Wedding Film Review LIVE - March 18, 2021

Like one of the things I noticed throughout the film is your skin tones are all over the place. And one of the things with really good filmmakers who are, let me pull this back up.
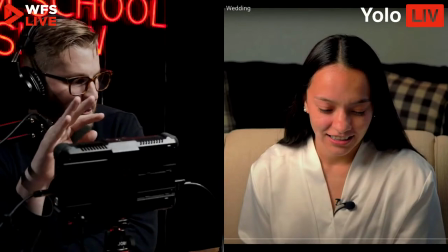1808s
People who are really experienced, they nail skin tones. That's a big thing. So you want to look, there's a lot of things.
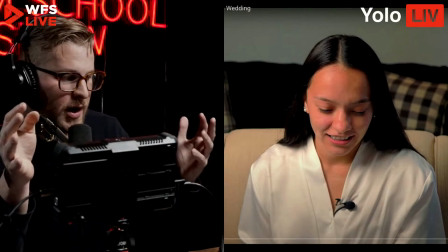1814s
She looks very red, a little oversaturated, almost like she has spray tan on.
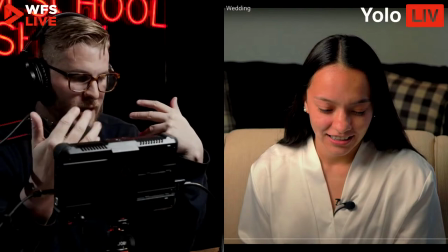1822s
And you don't want that. So you want to get these skin tones to be nice and natural looking. And there's a lot of ways to do it, but this is a lot of magenta and a little too much saturation.
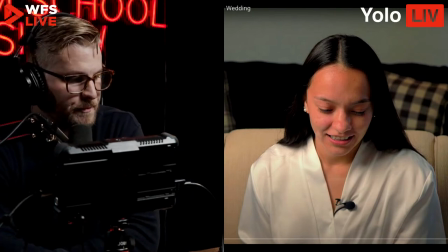1830s
So you want to look at that. There's a lot of little jumpy shots throughout.
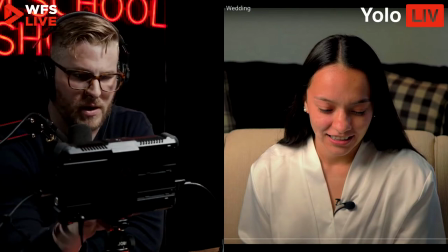1835s
And so we're kind of talking about cinematography and editing kind of all rolled into one.
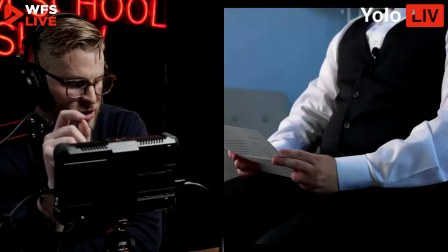1839s
And then we got the classic blue shirt that should be in the background. Doesn't help. But the blue shirt, you want to look in as you're shooting, you always want to say, is that white?
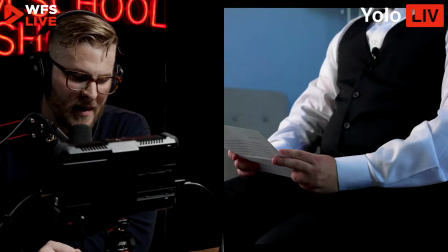1854s
Is it white in my camera? If you can get that thing to look white in your camera, it'll be easier in post.
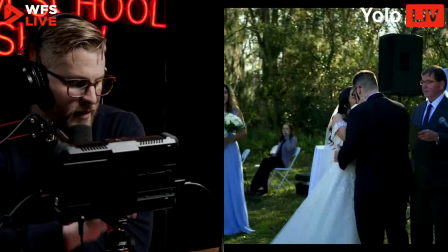1864s
And then the blue dress. I always bring up the blue dress.
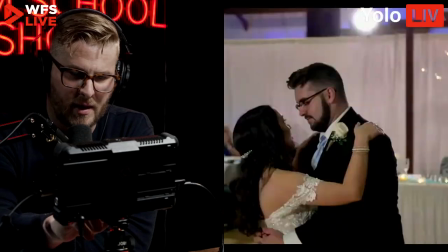1872s
So you want to look at that. And what's crazy is then look.
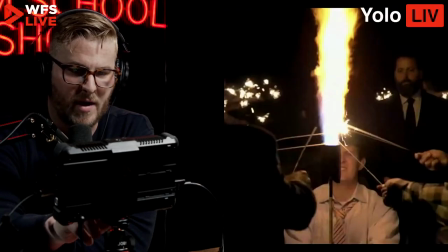1877s
That's her real color of her dress right there. The only time I think it's okay to have a off color is a situation like this.
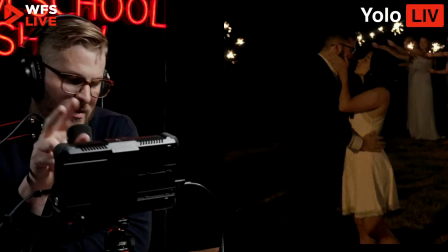1885s
Now it's a little too dark. I would have liked to see a backlight there or something to frame them, but I don't mind the color because these orange things right here are really showing people like, you know, hey, look, they're outdoors. It's warm. It's nice.
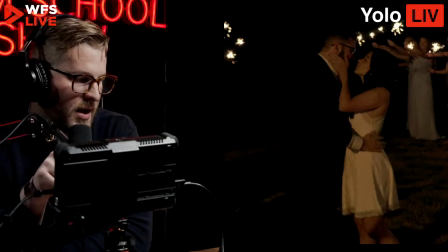1905s
You know, so I would say just looking at that and saying like color is storytelling in situations like this.
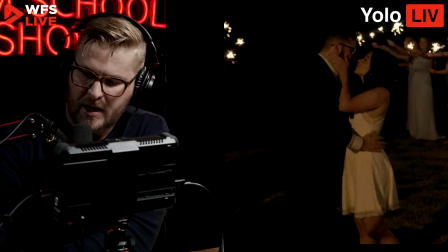1912s
Really, it's all about like the human eye, right? And the human eye knows what it is supposed to be seeing in any given moment.
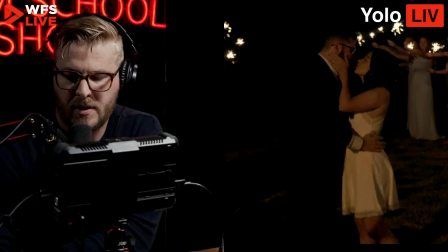1922s
And when it's not seeing that, it will kind of be like, that looks weird. That looks weird. And when you see something that's in really warm light, like people know, oh, that's supposed to be warm.
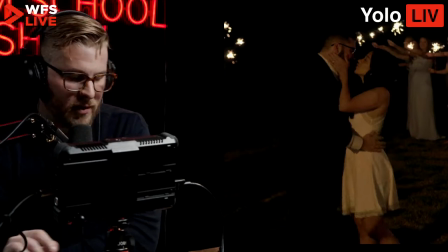1934s
That's supposed to be warm. So that's not a big deal right there. In terms of your storytelling, I was just going to say, in general, I think that what you did with all that is you did a lot of audio. I felt like I got a good sense of it. The middle section with the vows. What I would encourage you to do, sorry for the mess, everybody, by the way. I'm just kind of like, oh no, my Yolo box fell. When you're selling people a package and they're doing something terrible where they would go like, all right, I want 100 million lines of text in the middle of my thing. We always try to get them to buy something more that has that. So I'll be like, oh, I can give you your full, I can give you your full vows as a separate film. And like, try to get that five, especially early in your career. You need some very, very, very sick 5 minute films, really good, tight films. Cause it's really hard to market a 10 minute film with 5 minutes of vows in the middle. So still looking at that, try to get them to maybe not do, cause from a story standpoint, it just kind of bogs up the whole film. It just becomes this vows film. And there's a lot of like kind of, oh yeah, small talk that they're doing in the middle, which is great for them, but not great for you because you're trying to sell wedding films.